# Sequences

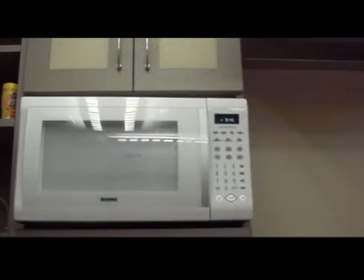2:01 That's tasty.
That short sequence could have been much better. All it needed was a little term known as effective editing.
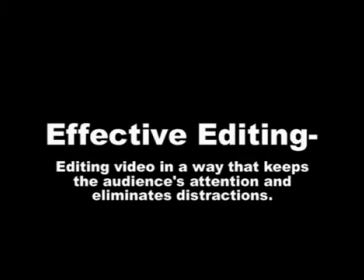2:12 Editing video in a way that keeps the audience's attention and eliminates distractions.
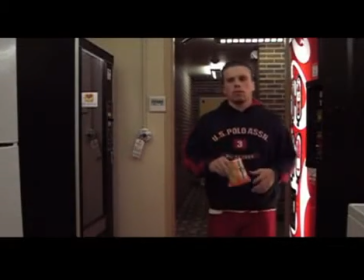2:18 In all, the video sequence you just viewed was 1 minute and 50 seconds long and contained 15 shots.
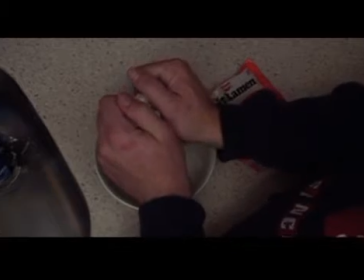2:27 With a few corrections, this sequence can be shorter by nearly 45 seconds.
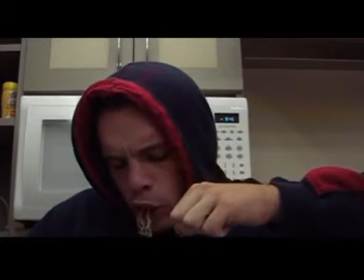2:32 Let's look where a few obvious improvements can be made. One mistake beginners make is not cutting out extra frames.
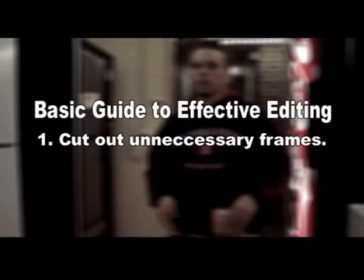2:40 This is one of the easiest corrections to make. Watch the end of shot 1 and the beginning of shot 2 for an obvious example.
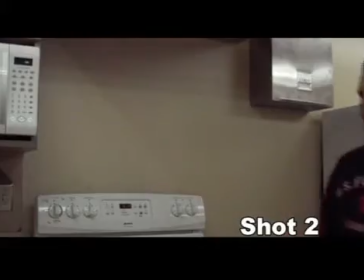2:51 Did you see it? Between these two shots alone, there are over 60 unnecessary frames, which equates to over 2 seconds of video.
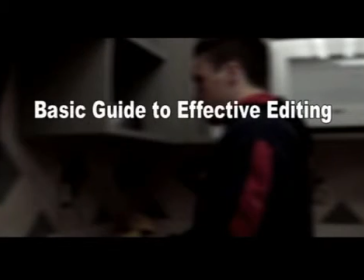3:02 Let's move right on to the next editing fix, which is right away in shots 2 through 4.
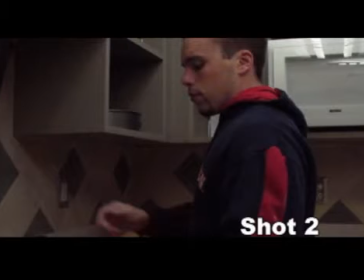3:08 We start with shot 2, then cut to shot 3, and then back to shot 2 for 1 second before going to shot 4. The first mistake here is obvious in shot 3 when the camera goes out of focus.
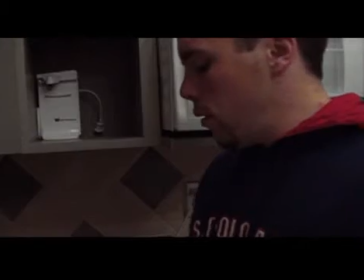3:22 The second problem is when shot 2 doesn't match up with shot 4. Luckily, this is an easy fix.
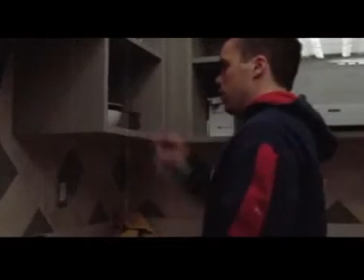3:29 By cutting out the excess in shot 3 and then skipping the return to shot 2, these 3 shots can go well together.
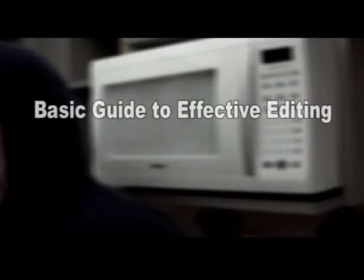3:41 Like so. Now let's skip to shots 12 through 15 for the last good example of effective editing.
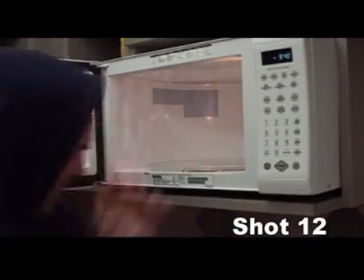3:49 These last 4 shots alone take up over 50 seconds. Do they need to be this long?
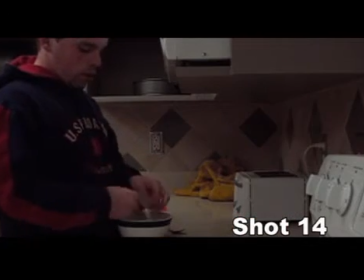3:56 The effective editor says no. Use discretion when cutting out unnecessary shots because there are very few things that the audience will not notice.
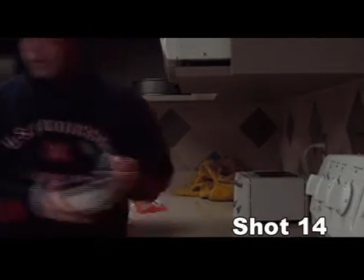4:07 However, always be sure to ask yourself if there are any shots that you really don't need. Although these 4 shots were filmed in order, we can eliminate 13 and 14 and still have the sequence work.
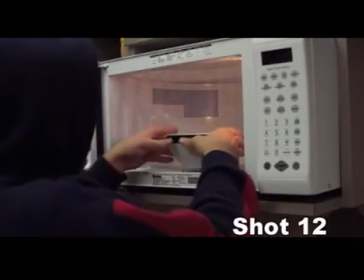4:21 Shots 12 and 15 don't necessarily work perfectly together,
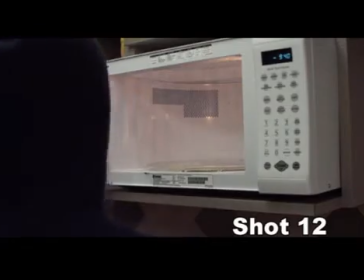4:25 but eliminating shots 13 and 14 saves over 20 seconds.
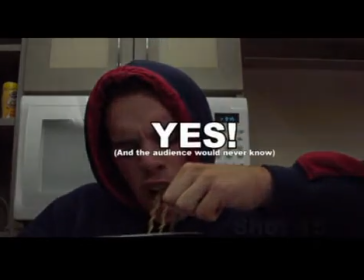4:30 Is it worth it? The effective editor says yes. Now, let's view the entire sequence after it has been effectively edited.
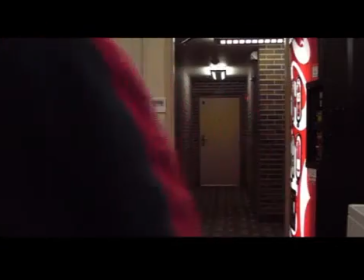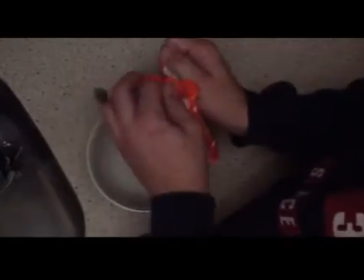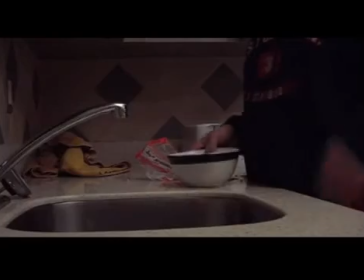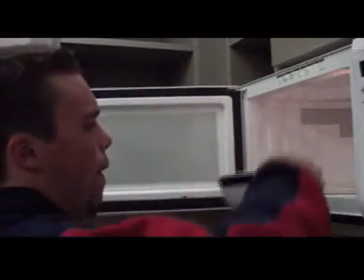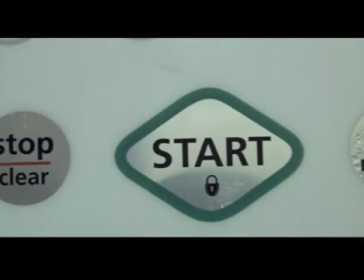5:14 Notice how the shots are tighter, the pace is quicker, and the video is shorter and much easier to watch.
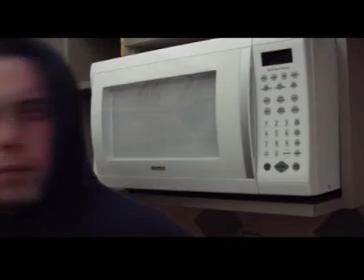5:21 Almost every shot was tightened up in some way in the final version.
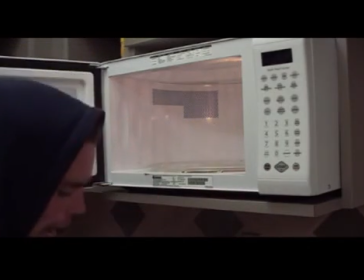5:25 As a beginning video student, just be sure to take the time to edit all of your videos effectively.
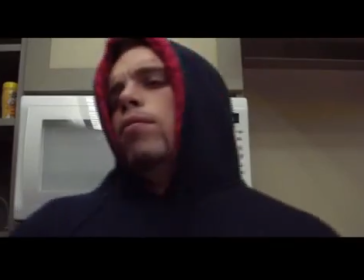5:32 Don't those noodles look good?